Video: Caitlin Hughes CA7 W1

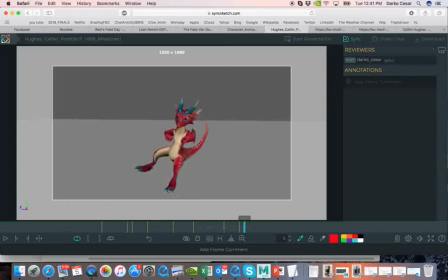Try not to slide front ball of the foot. Like in this case, it's really good. You see, it's very sturdy. That's good. No sliding. That's good. Here is a slide, and it feels like he's on ice or something.
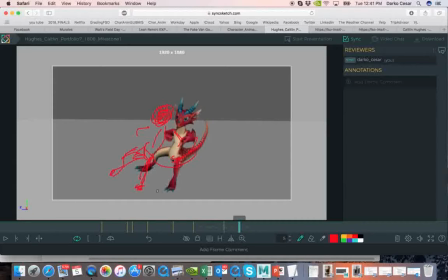But anyhow, if he lands here, of course, then this will be placed here. So you can actually select whole character and move it in a space on the new
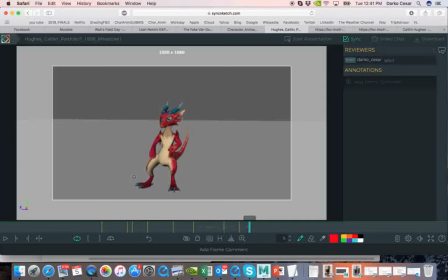placement where you when you're gonna be having this one, right? Now, anticipation for jumping back would be like I mentioned,
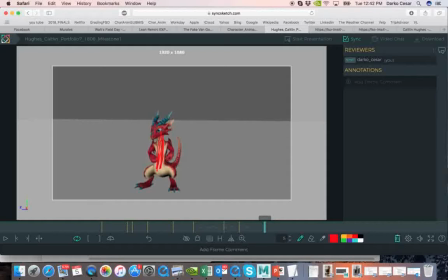it's very stiff in his posture. So I mean, she's stiff. So maybe you can, do something a little bit more like something more,
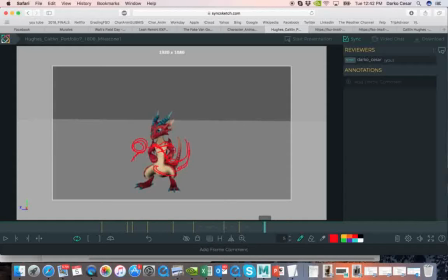physically a little bit more interesting. And maybe also a little bit more go down in squash.
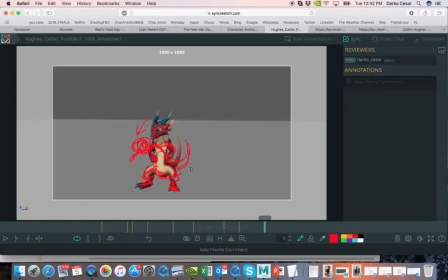A little bit more dynamic, right? So I would push it down, and then I would maybe jump. What you're missing here is a pose where actually
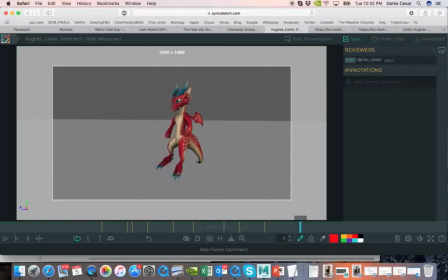she is pushing herself. So the foot here is fine, but on this one maybe the foot should be still on this place.
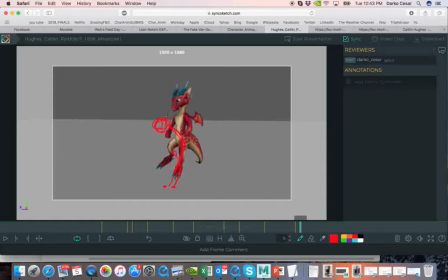While this one, you see, I'm playing with the controllers on the back, trying to get flexibility in the character.
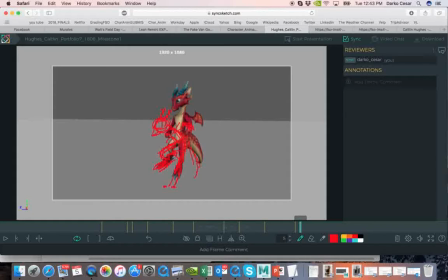So you can see here she's still pushing herself with the foot, right? This one is off the ground.
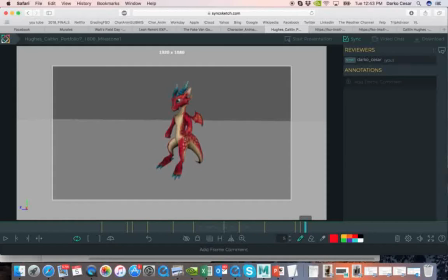After that, it can get maybe something like that, but it would be already somewhere here, right? Looking hips are here, and then next to it here.
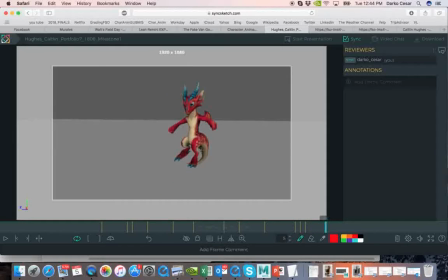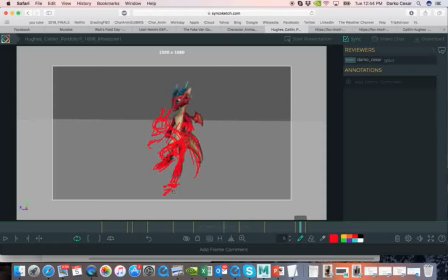Maybe if she is pushing herself with this foot, right? So this one is already ahead, it's already up. So maybe here that foot is going back, and
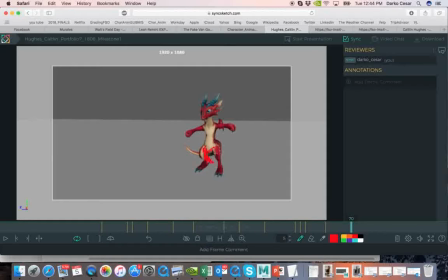maybe that foot, the right one, the right leg, is the one that she might be landing on. and this left one is still up.
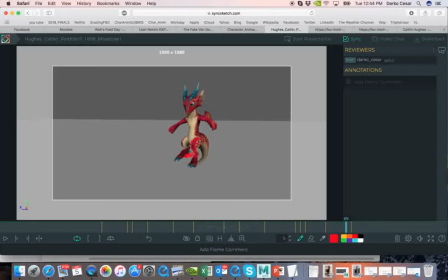Something like that. So I think this would come down here.
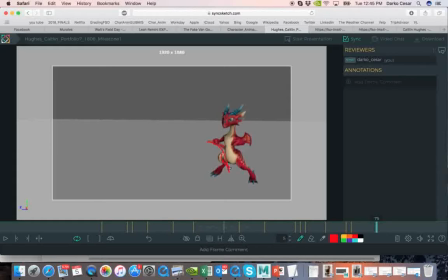So if it lands on the right one,